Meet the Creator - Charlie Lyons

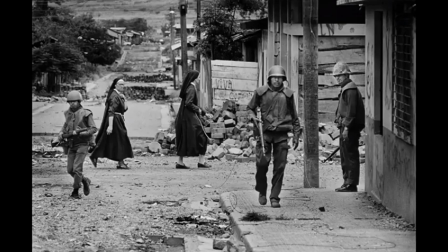My first video did apply this finding somewhat, but looking back now I can see that the long stretches of video where my face is not seen could make the viewer less engaged with the content and less likely to share. So using my own initiative,
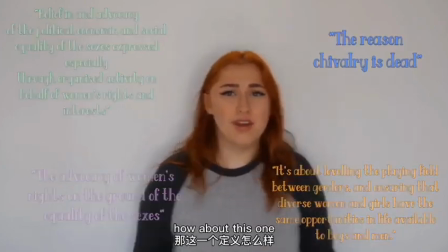I took Guo's findings to their logical conclusion in my second video and ensured that a talking head is constantly seen throughout,
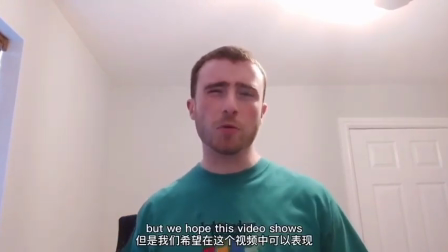with any animation appearing around the speaker, rather than constantly breaking away.
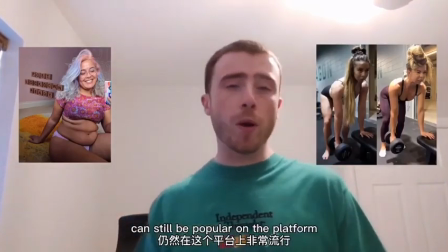This constant connection meant more engagement from viewers, meaning they were taking more useful information, which is needed for a video to achieve practical value.
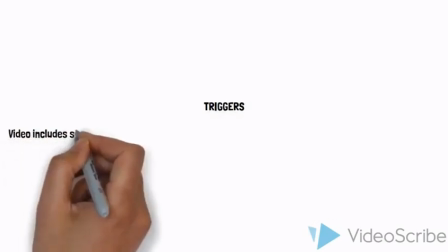When creating my second video my previously held belief that all of the steps theory
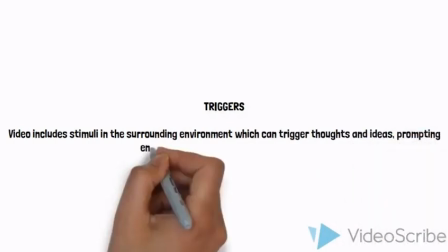other than practical value would largely inapplicable to e-learning videos began to slip away.
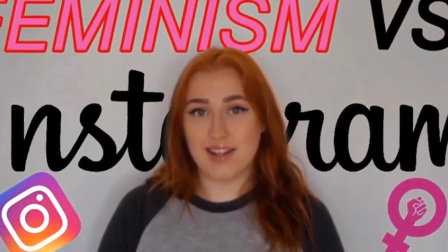I saw that triggers could be used in an e-learning video with my second video linking much more to the
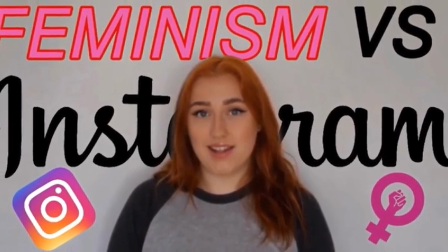outside world with its reference to the culturally relevant topics of Instagram and feminism.
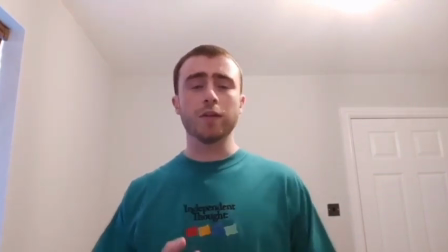This link to the everyday was further enhanced by how we finished the video asking a call to action of the viewer,
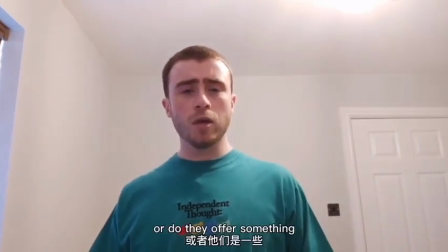encouraged them to apply what they had learning a video when they were scrolling through Instagram. A further level of engagement which was missing in my first video. Both my second and first video were similar in that stories were not applicable to them. In fact we actively avoided any attempt at including deep moral teaching in the second video in fear of it getting too preachy. However like the first video I did expand the contagious characteristic by providing a much deeper understanding of an academic concept. But where my second video contrasts to the first one is that it does so by getting people to think about what they have just learned and how it may apply to their own life, rather than just using abstract examples to explain theory. Going forward, I believe I can further develop my skills by utilising different contagious characteristics in other genres of videos, for example using emotion to achieve virality in promotional content.
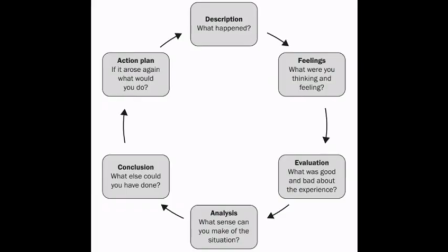In the second part of this video, I will use the Gibbs reflective cycle to reflect on the development of my teamwork and leadership skills throughout the module. To begin with, my group broke up into two subgroups, both tasked with coming up with ideas for videos based on two different academic papers.
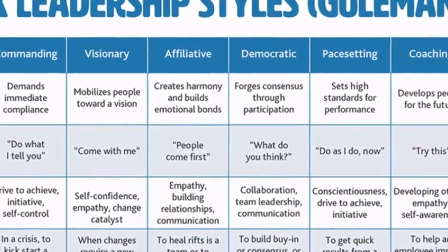Here I was able to demonstrate one of Goldman's leadership types, participative leadership,
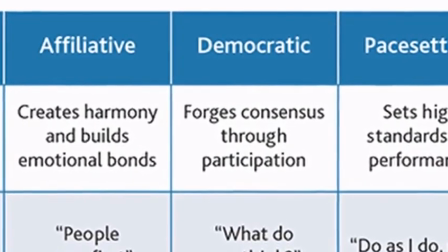forging consensus in my subgroup by ensuring everyone worked on the same task at the same time with communication of paramount importance. Following on from this both sub teams came together with plans for two different videos and the task was to decide which one to follow going forward.
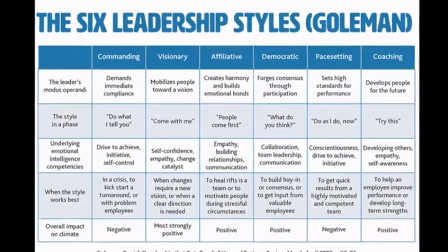There was a lot of deliberation at this stage however I believe I was able to demonstrate visionary leadership by being the catalyst for change by
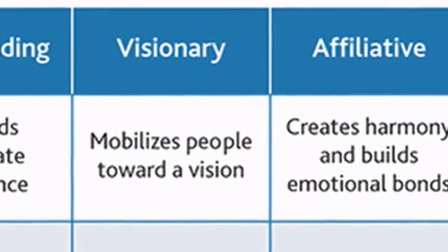suggesting we go with the other sub team's idea as I could see that the other group had more contagious characteristics and would be more visually engaging as it
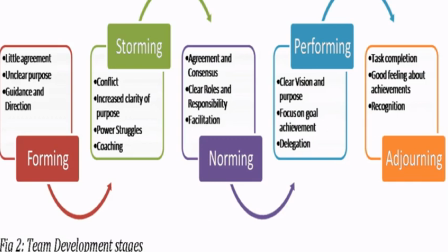focused on Instagram. Also at this point I thought that it was necessary to provide a clear direction and not waste any more time. Therefore by the end of this meeting we were safely in Tuchman's forming stage as everyone had become orientated to the task and knew exactly what they had to do going forward and the relationship between group members continued to develop.
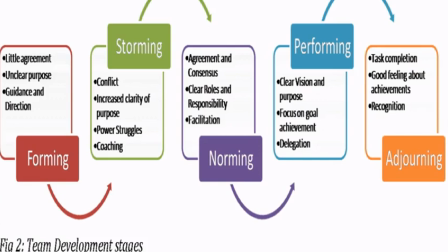However disaster struck just as we came out of the pre-production phase as one group member had their phone and laptop stolen. This put us firmly in Tuchman's storming stage by creating intergroup conflict due to the team being unable to progress properly as we couldn't communicate with everyone. Looking at the feeling stage of the reflective cycle now, this impacted our group's experience because we felt as though the team was incomplete and thought we were unable to move forward as a whole. The lack of unity that characterises the storming stage was definitely present here as the aforementioned group member became slightly marginalised due to them having no contact with the rest of us.
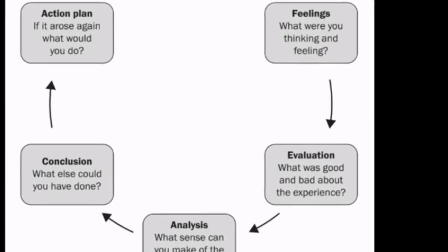If I were to evaluate this experience,
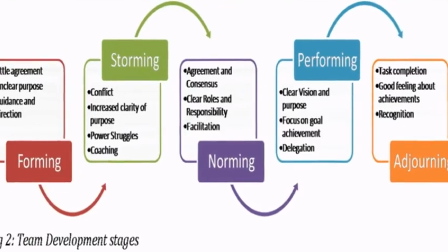I'd say what was bad was that it caused the entire group to lose momentum as we were left in limbo and couldn't really progress in our work.
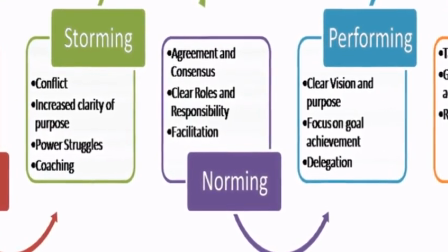However, what was good about the experience was that when communication between the whole team was eventually re-established
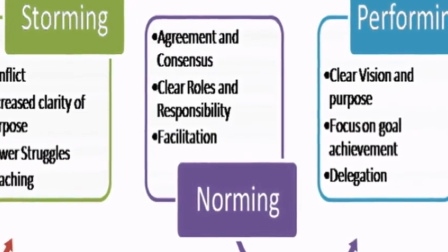we were able to enter Tuchman's norming stage as the incident brought us closer together and helped us develop cohesion.